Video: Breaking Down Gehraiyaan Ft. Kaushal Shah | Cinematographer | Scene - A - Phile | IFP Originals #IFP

Hi, my name is Kaushal Shah and I'm a cinematographer, and we're going to go over a few scenes from Gehraiyaan today, and I'm happy for you all to tag along.
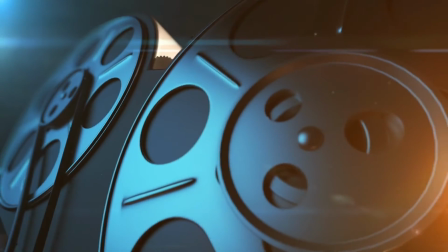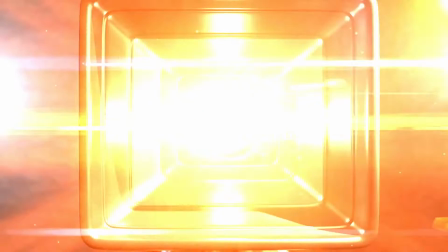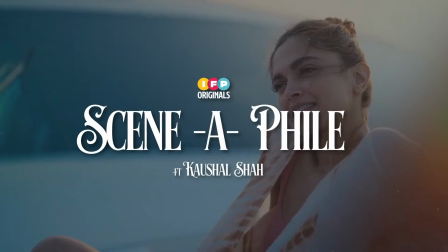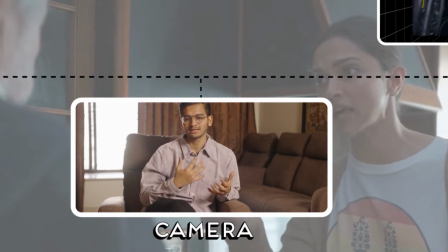[0:23]
The film is all about intimacy. The film is all about creating a dance in a way between actors and the camera.
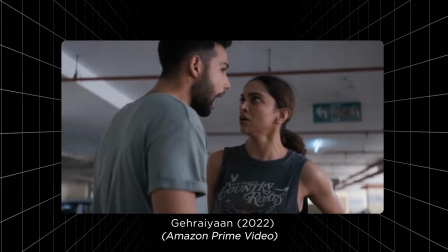[0:31]
The camera had to feel a part and an extension of the environment of the actors, which is why I was looking for a camera that would help me not come in the way of performances,
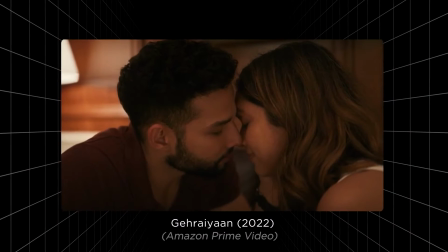[0:41]
but help the actors in a way where they don't feel overburdened, because there was a lot of intimate scenes, there was a lot of action, obviously.
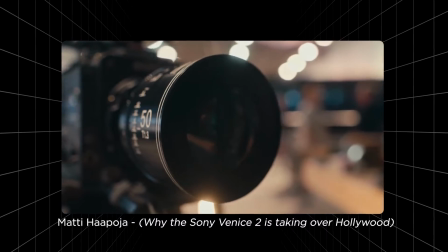[0:49]
So I shot the film on the Sony Venice on the master anamorphics. The great thing about this camera is that it breaks into two parts.
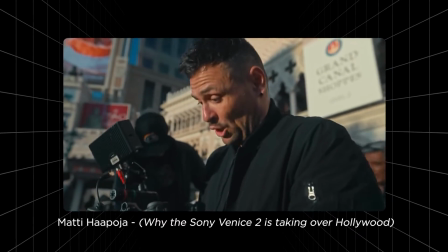[0:58]
There's a technology called the Rialto that they have come up with,
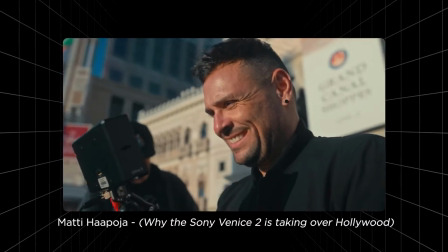[1:02]
where only the head and the front element of the body with the lens comes in your hand, and the bigger part of the body can stay away.
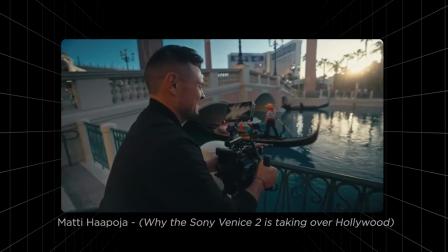[1:09]
So the camera becomes a small, almost DSLR size camera, and there's a lot of times where the actors came in and they told me that we don't even feel you're there. And that's what the goal was. We wanted to not make them feel that we're there, because when you're shooting intimacy,
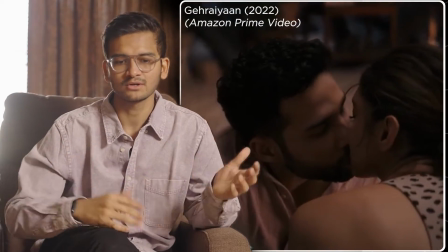[1:24]
obviously there's been a lot of talk about intimacy coordinators and stuff like that in the media,
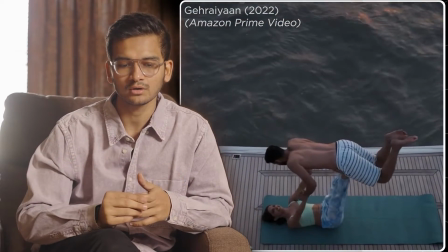[1:29]
but I think an extension of that is how do your HODs make the actors feel that they're not there,
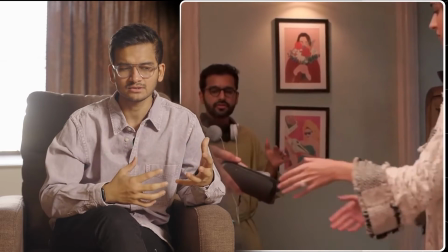[1:38]
and the actors, when they're performing something like this, you have to be very sensitive, and that's where the Venice really helped,
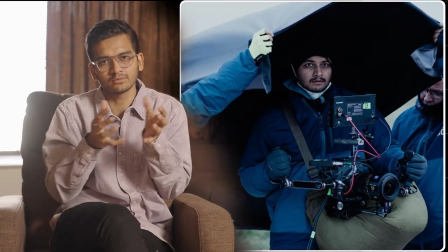[1:44]
because I was literally with a box-sized camera with my lens on and just holding it when I was there. Gehraiyaan was a film that always had texture written in its script, and that's where I wanted to shoot it on lenses which don't feel very clean and perfect.
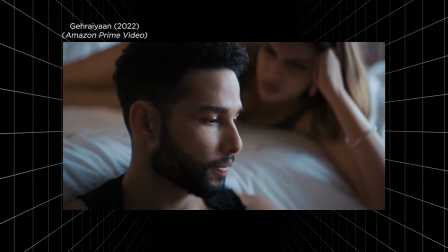[2:00]
But yet, we knew that we were always going to be using an extreme balance of close-ups and wide shots.
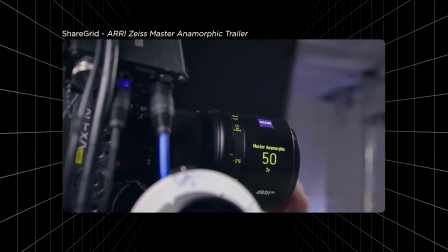[2:06]
So I went with master anamorphic lenses. Anamorphic obviously is the widescreen format, but the anamorphic lenses that I chose was a great balance between not being too distracting in terms of the texture that's used.
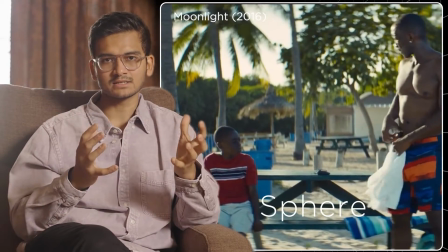[2:19]
It's not like the bokehs, and like the feel of the lenses is super grungy, but it was not also very clean.
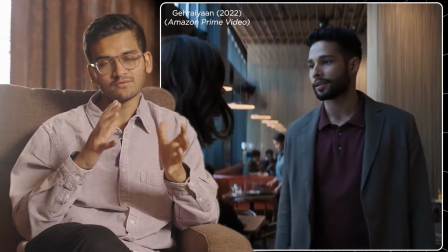[2:26]
And I think that balance was very, very important for a film like Gehraiyaan.
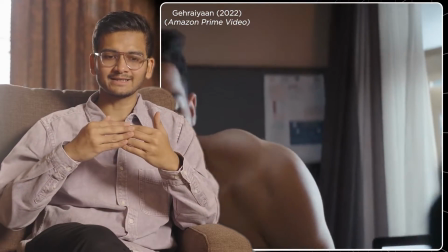[2:29]
It's very important to not be dictating terms when it comes to visual storytelling.
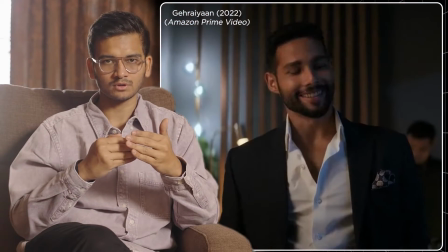[2:35]
It's important to just stay a little back from what the story wants to be. You're always pushing the story forward.
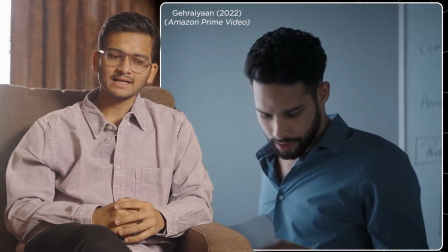[2:41]
It's the most important thing. And that's where I think these lenses really help.
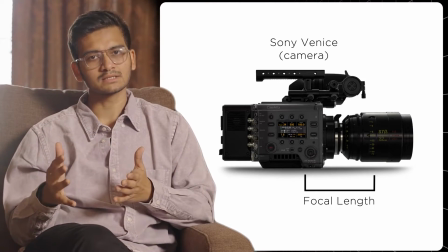[2:46]
We obviously had marked out certain focal lengths of a lens that we would use for certain characters.
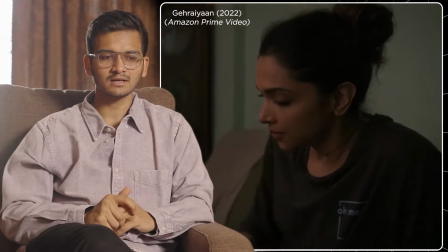[2:51]
We use something that we call the thinking pass. What that means is that when we want to show in a scene that an actor is thinking about something,
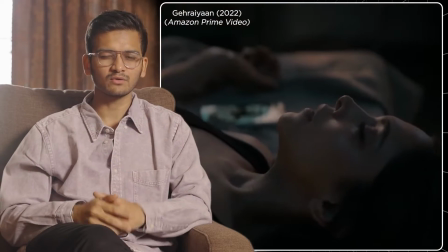[3:00]
we use these magnifications, and we obviously did some tests with it, and the director liked a particular mag,
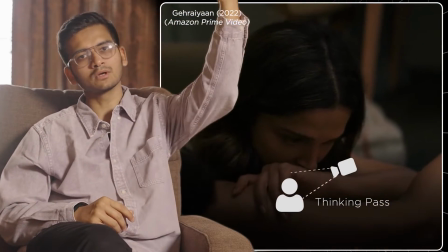[3:06]
which was a 75, in a certain way. Like, we would not do a normal close-up, we would probably go a little higher, and it just felt that we are sort of looking through the character,
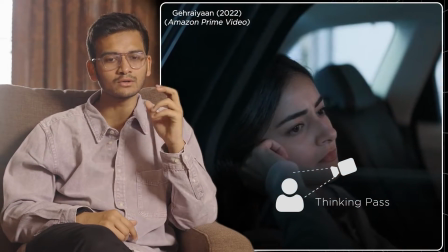[3:15]
we're looking within, we're trying to look into what the person might be thinking. It begins with the audience starting to realize that Zain has something on his mind.
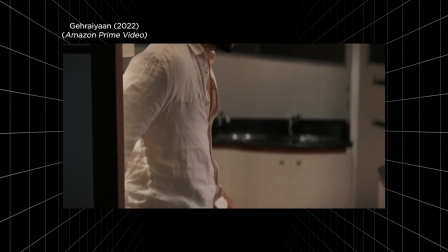[3:25]
And while that is happening, Alicia is sitting outside and she understands that this is happening.
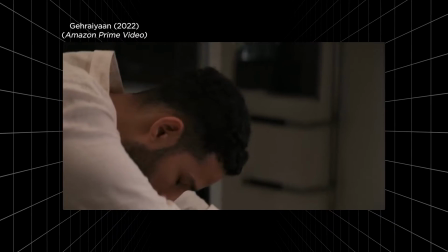[3:30]
So a lot had to do with how they're processing this information, and that's where these thinking passes helped. So even when we were on set, we used to capture the scene, and then we used to speak between each other, and we used to say that, you know what, we have a thinking pass left, which meant that we have to shoot the entire scene, but we're going to be there,
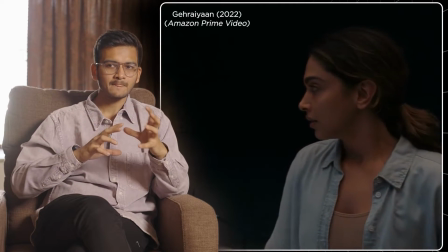[3:48]
And that helped the editor to sort of create this grammar where if we wanted to show what is actually happening inside the characters' minds,
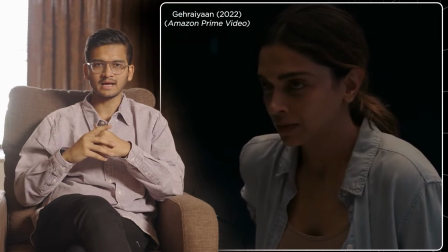[3:57]
we would go on these awkward angles, and you would probably see it throughout the film. It had a tone through it where it would not always be in your face.
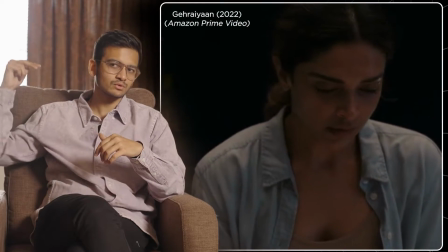[4:05]
It was not being spoon-fed. Sometimes you would just be there, just a little behind.
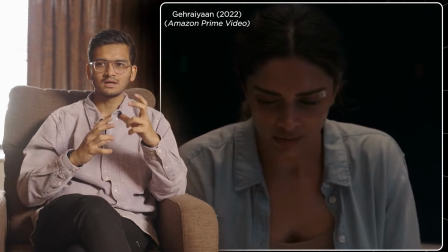[4:09]
And it would create this mystique, it would create this sense of drama in the person's mind itself and not just around it.
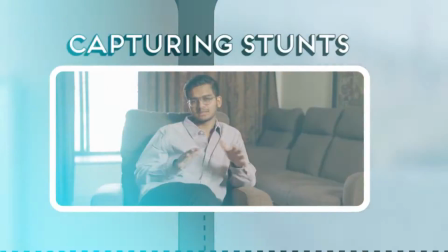[4:19]
Gehraiyaan is like a simmering drama, how I like to call it. The film begins in a certain way, and then you start sort of analyzing the characters as the film flows, and you start realizing the grey behind each character.
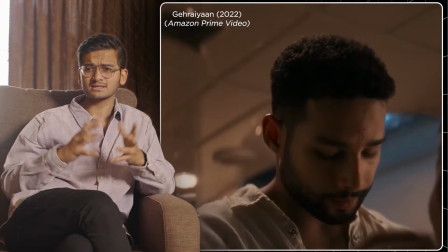[4:32]
So the crux of the film is that, and the climax, the visual tone was all about capturing body language,
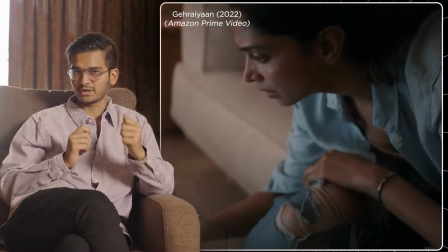[4:40]
capturing expression, capturing
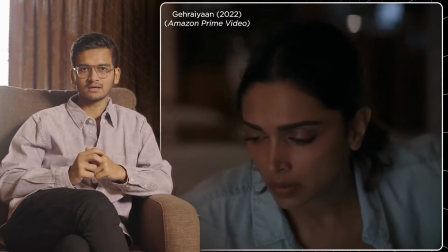[4:43]
detail, like a shiver, or like a person tapping the nails, or like these kind of details.
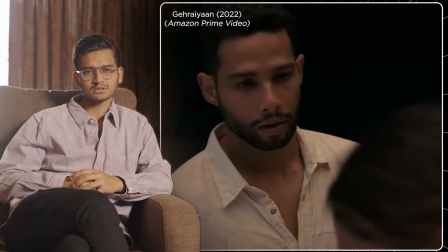[4:50]
Technically, I think it was a very interesting. One of my fondest memories was actually doing the yacht scenes, because the entire crew was in the middle of water
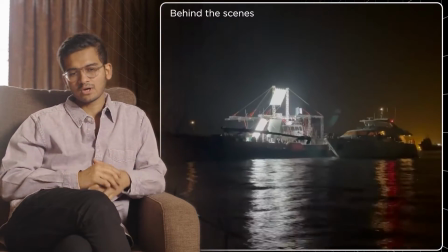[4:59]
between Bombay and Alibag, and we used to have a huge barge that was attached to the yacht,
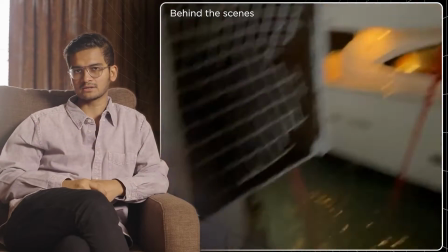[5:06]
and there was a lot of obviously night lighting that we had to tackle cinematographically, and we had to create like a big moon box.
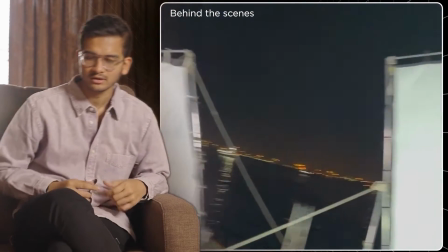[5:14]
And the mood itself, I thought visually it will work if it's not very bright, you know.
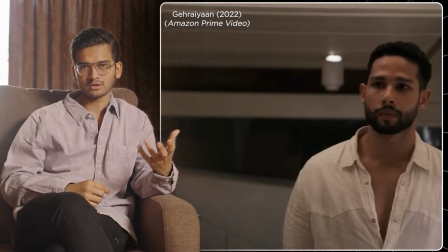[5:21]
You can say more as a cinematographer when you're hiding things. I believe in that.
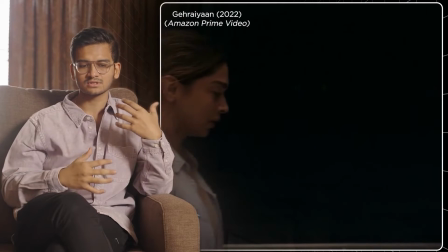[5:27]
And so there's a lot of lighting which is sort of directional, and there's a lot of hiding that happens.
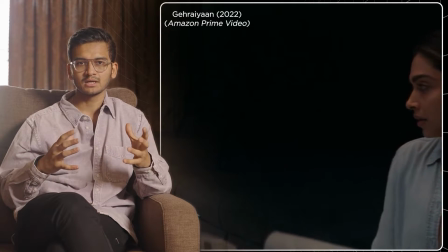[5:34]
We're not really showing what is happening as a slap. There's a lot of hiding. There's a lot of compositions which are sort of observing things from far out. There's a lot of action that is captured where you're in there. So a lot of it just happens organically, and me and Shakun obviously, and the action director, all of us, including actors, we had rehearsed this scene for a long time on the yacht. It's very important sometimes to have your actors and your technical crew prepare where you're going to execute the scene instead of it doing somewhere else.
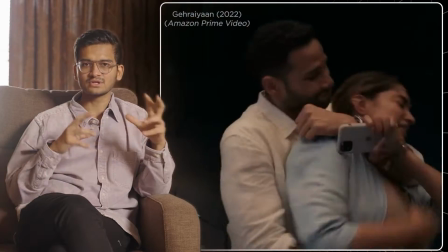[6:08]
A scene like this involved a lot of physiological action between actors, as you call it.
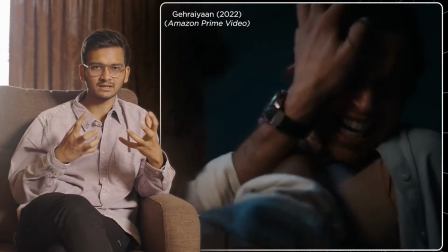[6:14]
You know, there's a lot of physicality involved that you need to capture.
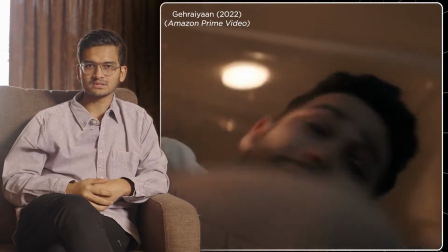[6:17]
It's not combat, it's not fight that happens between, you would see in like a proper action film, you know.
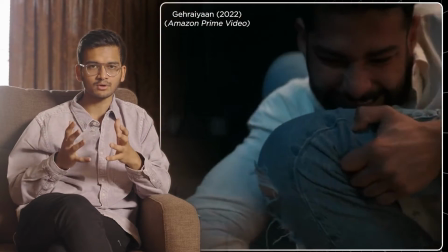[6:24]
It's two people who do not know how to fight, and that was the most important thing that me and the director, we kept in mind when we shot this.
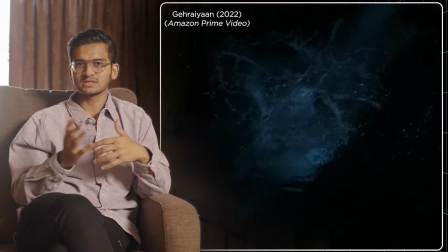[6:31]
It's like these two people, they're normal human beings. Obviously one of them very rich, the other also sort of
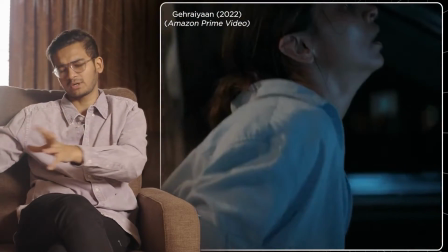[6:39]
a person from an elite economy or whatever, but they don't really fight, you know.
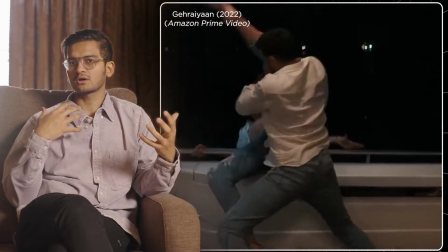[6:44]
So hence the warfare should not feel like they've practiced it all along,
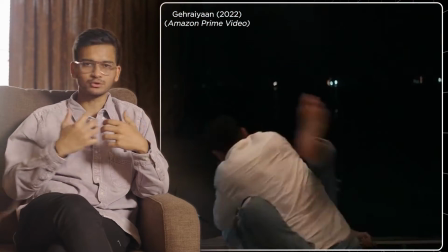[6:49]
and that's where the accidental pushes and capturing a hand
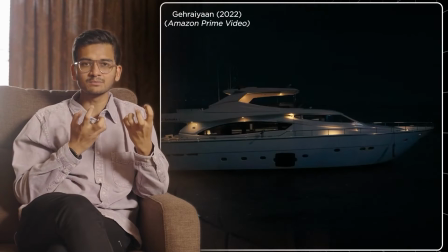[6:54]
thudding and like just the intimacy of the fight was very important. And that's where we wanted to make it feel rugged, as if it's not rehearsed, as if it's happening how it is, you know. And that's where I think visual language is the most important. Your cinematography and your blocking plays in mind, because the director and the cinematographer have to capture it in a way where it will never seem like the actors have rehearsed it, because ultimately the action is not the forefront of the scene. The scene is what's happening emotionally through
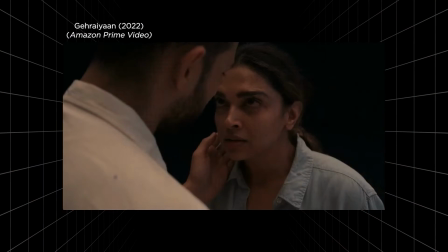[7:27]
Alisha's mind as she's about to rescue herself is more important in the film than the fight itself.
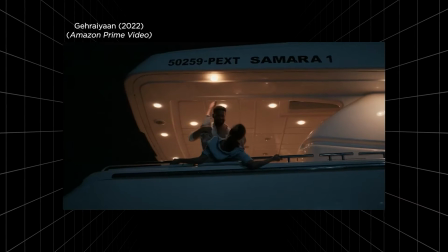[7:33]
So it was very important for us to lens it in a way where while this is happening, we're always trying to focus on emotion,
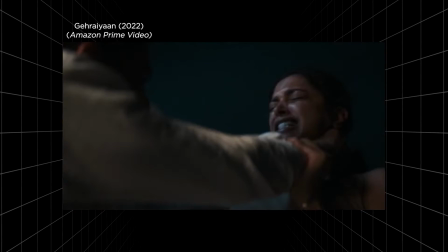[7:40]
and that's where these close-ups came in the language, where we would,
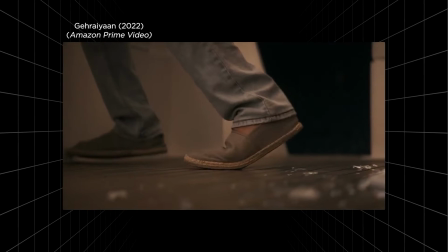[7:45]
in the middle of this action, we would go there, you know, we would go on this magnification,
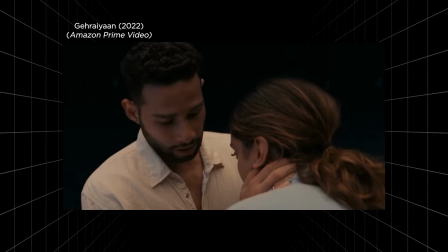[7:50]
we would go in awkward angles to sort of explore how these characters are feeling more than us trying to show the audience, look how they are, you know. So obviously you are leading a department, and I'm a cinematographer, and my job is to actually not always run into situations where if I'm shooting in the water that I go there, but we obviously were very lucky with a film like Gehraiyaan where the budgets allowed us to do it in the right way.